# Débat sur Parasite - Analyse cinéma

La Palme d'Or, décernée à Parasite de Bong Joon-ho, a couronné pour la première fois le cinéma sud-coréen à travers l'un de ses auteurs les plus emblématiques, Philippe.
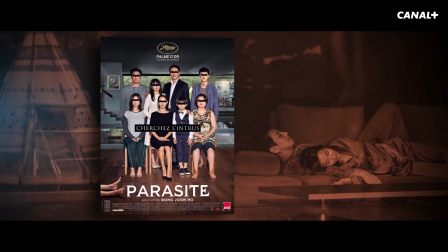Oui, absolument. Avec Park Chan-hook, ça fait partie des deux cinéastes coréens qui savent mêler cinéma d'auteur et cinéma de genre. Et Bong Joon-ho, il a réinventé le polar coréen au début des années 2000 avec Memories of Murder,
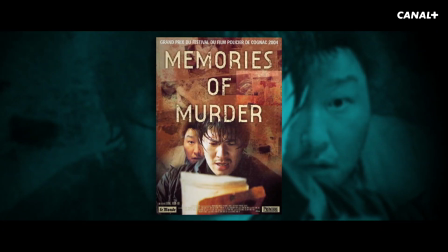qui était adapté d'un fait réel. et il a fait ce film absolument extraordinaire qu'on ne se lasse pas de revoir et qu'il l'a posé immédiatement sur le devant de la scène. Tout de suite, on a découvert un auteur. Et après, il a décliné, c'était formidable. Je veux dire, il a décliné sa palette. C'est The Host avec la créature aquatique.
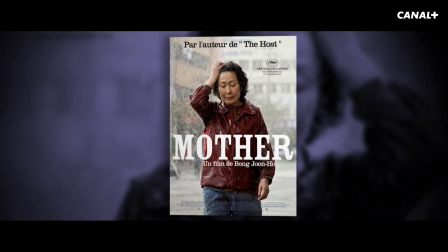C'est Mother et cette histoire de tueur et de mère qui essaye d'innocenter son fils. Et puis après, il a été à l'international. C'est l'adaptation de la BD Snowpiercer. Et puis c'est Ogja,
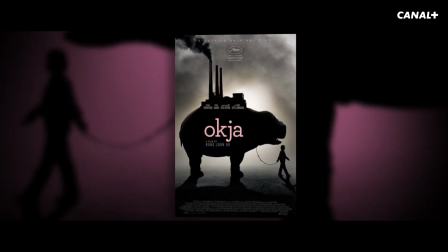l'histoire des cochons mutants qui avait tant à nous dire sur l'agriculture biologique et là il revient à sa base et c'est ça qui est très fort, c'est-à-dire que là il revient à un film purement coréen. Et cette triple base qui est la sienne, à savoir ambition de mise en scène, profondeur sociale et politique du scénario et cet humour absolument féroce vous êtes que vous allez nous montrer quelques images mon cher Philippe et bien absolument, c'est-à-dire que vous vous souvenez au moment de Cannes, on vous a montré la scène du début avec ce formidable
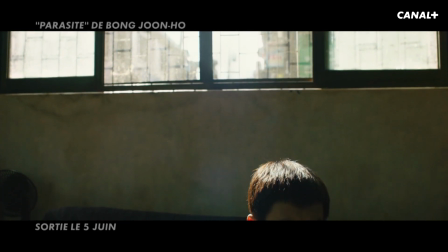travelling descendant où on allait comme ça dans la soupente, alors l'extrait que je vous propose, et bien on y est là on y est dans la sous-porte, on y est avec cette famille pauvre,
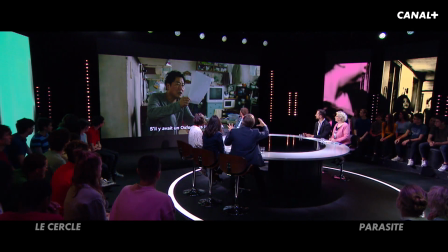dans cet espace très réduit et regardez comment cet espace est fermé là on a le père et il est
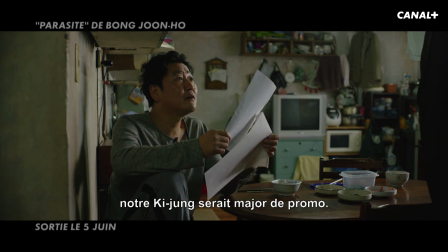coincé entre le mur et la table il faut savoir que Bong Joon-ho a
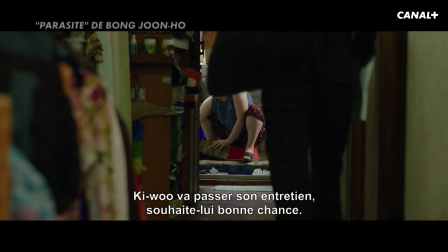fait des storyboards très précis qu'il a donné à son décorateur et les acteurs y sont placés à la marque regardez ce couloir,
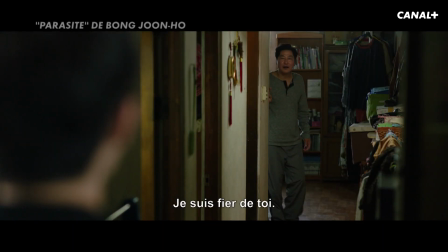regardez elle, elle est à laver, il n'y a aucune place l'espace est complètement mangé par les objets,
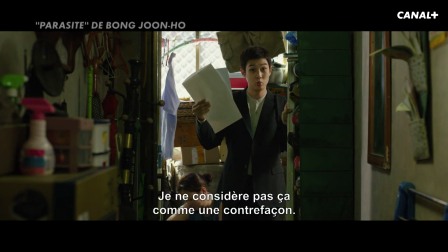l'architecture donc les acteurs, là regardez À ses pieds, il a sa mère.
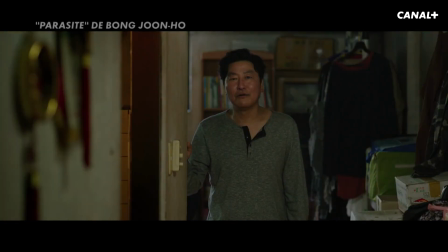C'est-à-dire que non seulement il a un couloir très restain dans le cadre, mais même en bas, c'est complètement rangé.
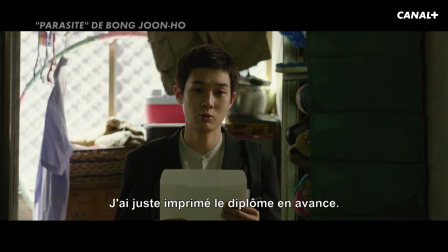Donc c'est-à-dire que c'est un territoire très petit, bourré de choses, bourré de gens.
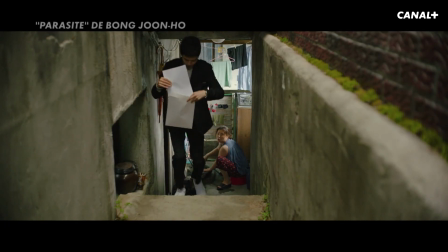Évidemment, il faut s'en extraire. Et pour s'en extraire, on va s'élever. Alors regardez, la caméra, elle est au-dessus.
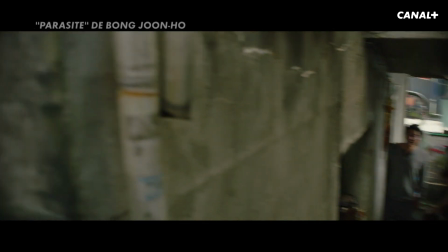Et il nous rejoint. Et deux fois, on va avoir ça. Le panoramique, c'est-à-dire qu'il y a toujours quelque chose à côté.
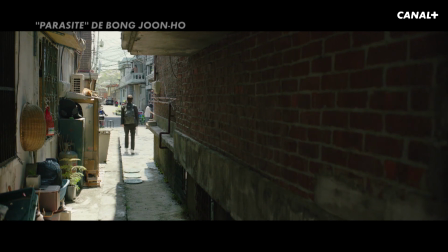Et à côté quoi ? Il y a cette ouverture. On sort de ce couloir. Et tout d'un coup, il va vers la lumière.
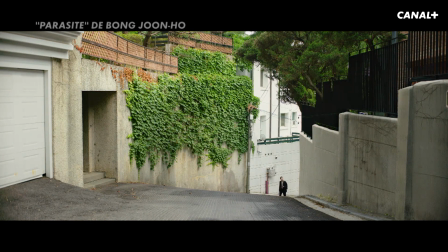Il va dans le seuil. Et regardez comme c'est épuré. Là encore, on l'attend en haut. Il monte. On profite bien de sa montée.
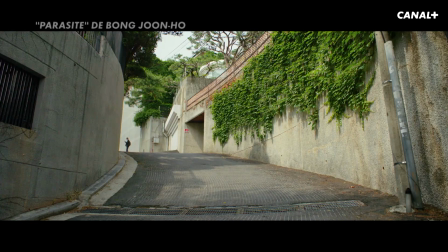Les murs sont presque vierges. Enfin, il y a de la nature. Il y a de la verdure. C'est magnifique. Sauf que là, tout d'un coup, regardez la contre-plongée. Ah, attention. Attention, attention.
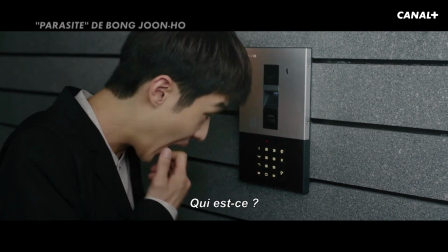Là, il est devant ce code. C'est-à-dire que tout d'un coup, il faut avoir le code pour pouvoir passer.
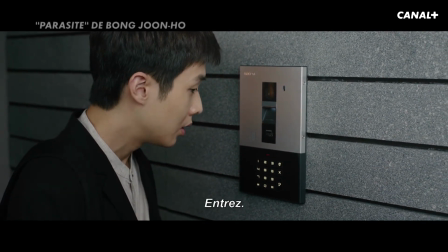Et c'est peut-être pas si facile que ça. Et regardez la porte qui s'ouvre.
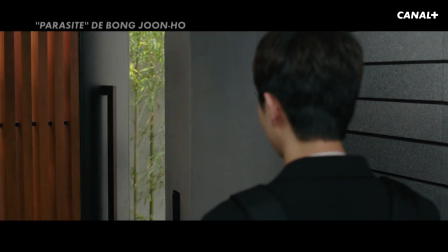La porte des barreaux. Et cette espèce de truc mécanique, et derrière, qu'est-ce qu'on voit encore ?
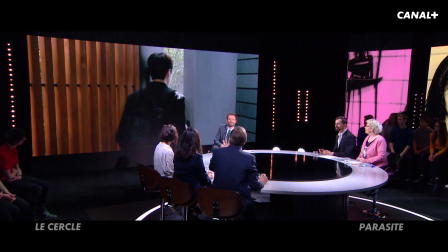La végétation fait comme encore des barreaux. C'est-à-dire que, attention, ça s'ouvre, il y a de la verdure, mais il va falloir se battre. On est au début du film et on est prévenus. Palme d'or à l'unanimité, critique festivalière en admiration, publique en émoi. On peut se demander quand même s'il y a des antiparasites. Au hasard, Muriel. Bonsoir. une palme d'or qui n'est pas volée. C'est un film extrêmement virtuose. On sent un cineste vraiment qui est au sommet de son art, qui est extrêmement à l'aise avec ce qu'il filme, tellement à l'aise qu'il peut faire de l'humour. Et c'est très jouissif à voir. Là où moi j'ai un problème, c'est que parfois la virtuosité me met à distance parce que c'est une machine presque parfaite et
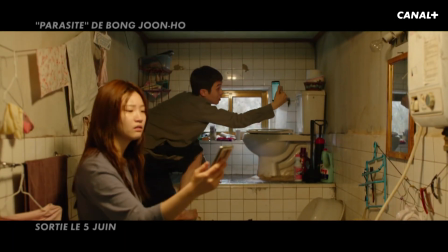une cathédrale scénaristique aussi tellement complexe qu'on est quand même obligé d'avaler certaines invraisemblances qui moi me gênent un peu.
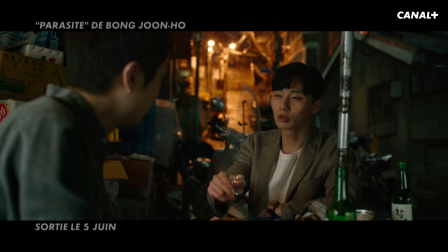Et sur le terrain de la métaphore politique, j'avoue que moi j'ai vu une sorte de chabrol version cartoon. Et chabrol... Ce n'est pas merveilleux. J'ai pas envie de voir un Chabrol façon cartoon. Sans la finesse des rouages. Ce n'est pas de la distance, c'est une forme d'objectivité un peu cruelle comme il existe chez Chabrol et chez Clouseau. Moi, je trouve que ce qui est fascinant, c'est que c'est un vrai peintre du social.